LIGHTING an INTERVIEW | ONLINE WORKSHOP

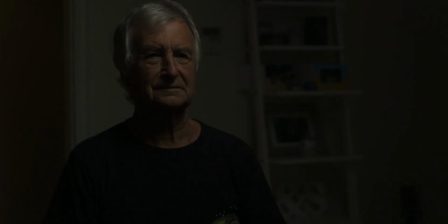[4:08]
Also what you could do is just turn on the practical lights in the background just to break it up a little bit and introduce another color.
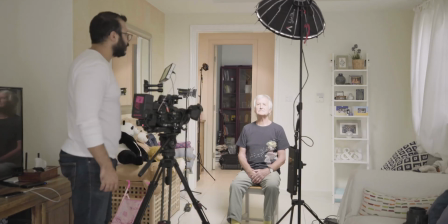[4:17]
Now, we'll leave the practical on, turn the key light off, and put in a hair light or a kicker with the dado.
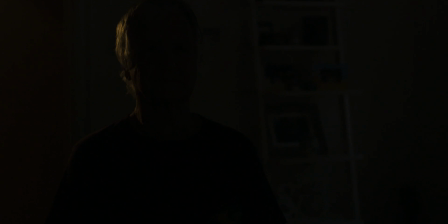[4:23]
Trying to hide the person's identity. They use it a lot in crime setups, for example. If you want more of a silhouette though, give the background a little bit of light, just so that you can see the outlines of his shoulders as well.
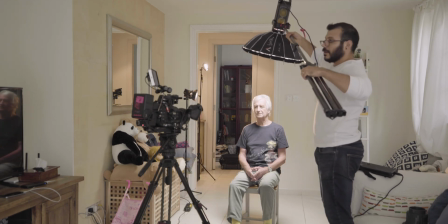[4:41]
Extend the light and drop it right down on his head. This way ensures that the light wraps around the subject because of course it's a soft light, and it also gives these very deep shadows on the face. What it gives is this kind of scary, ominous aura to our subject.
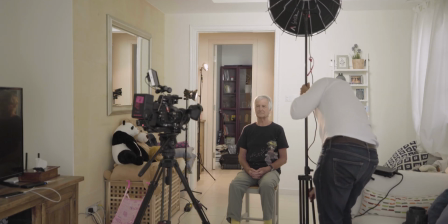[4:58]
Now, just because you guys have been this awesome, here's some extra examples you could see.
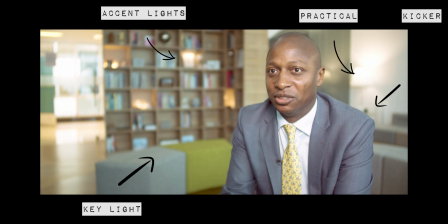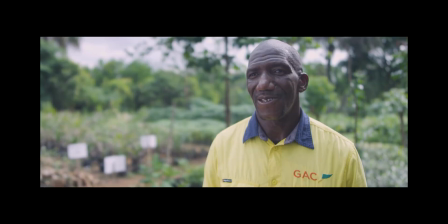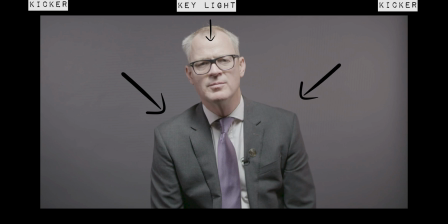Yep, told you, not 3-point lighting. See what light works where. It's that simple. That's all for today. Stay tuned and hit that bell button and subscribe. And until next time, cine stuff out.